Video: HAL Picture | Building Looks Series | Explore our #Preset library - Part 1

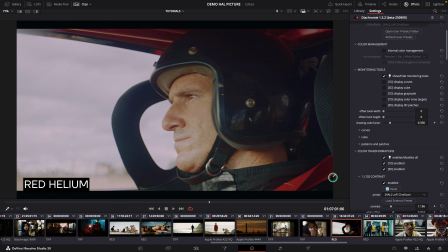You see with that filmic texture, it's very nice.
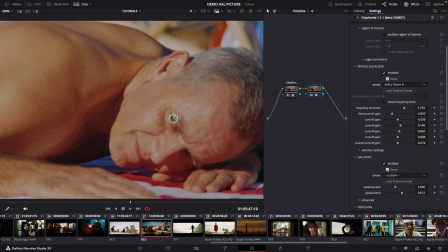Even if it's a bit strange, but it's totally cool. And look at on the saturation.
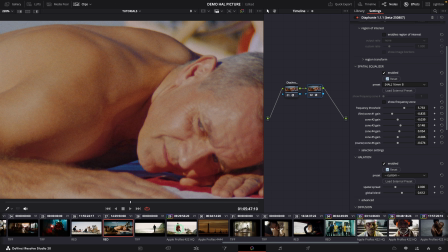It feels very soft, very pastel. It just works. That is a slightly like otherworldly pastel look with a very high magenta tones, but it can definitely have charm for projects that want that lo-fi aesthetic, in fact. Let's have a look at one last look.
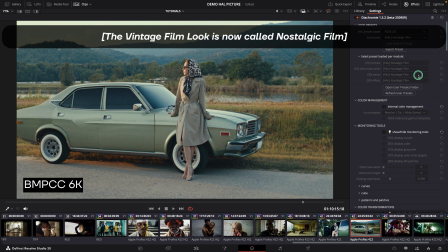A vintage film look is inspired by 70s film emulsions with lots of blue in the low light,
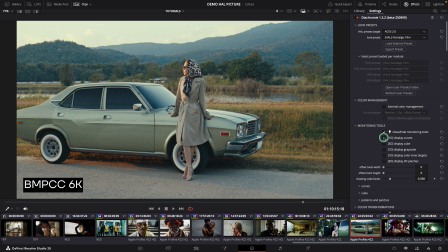lots of magenta in the midtones, and very green highlights.
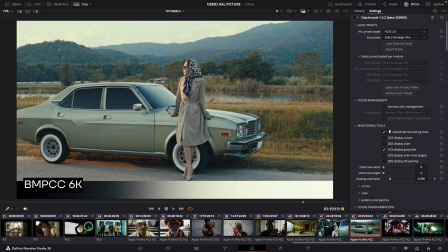The magenta in the midtones, in the skin, and very blue low lights.
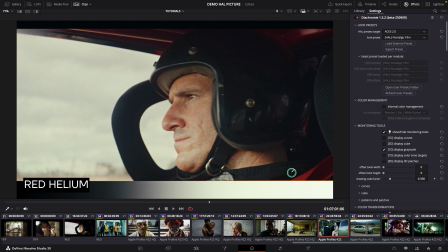We didn't try to emulate a specific film stock, but rather the look and feel of the monopack film of the early 70s,
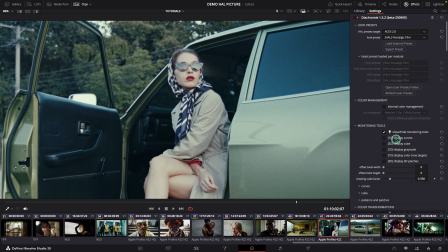with a lot of color shift, color compression. Quite a bad film in a way in terms of color reproduction,
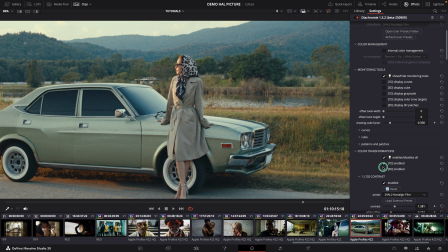but definitely a feel that has a very strong personality and that we love. If you have images from period film or images with like a vintage artistic direction like this one,
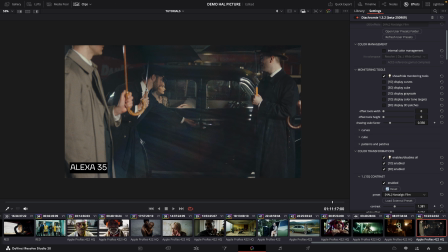you can see that it feels really great with a lot of color compression, a lot of green in the highlight,
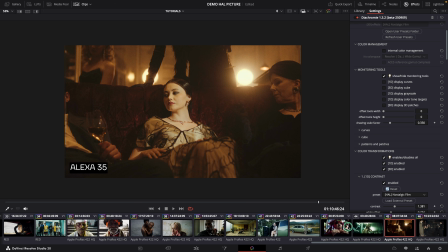nice skin tones, and stuff like that. There are many other look presets in diachromy, and we'll definitely do another video. Thanks for watching.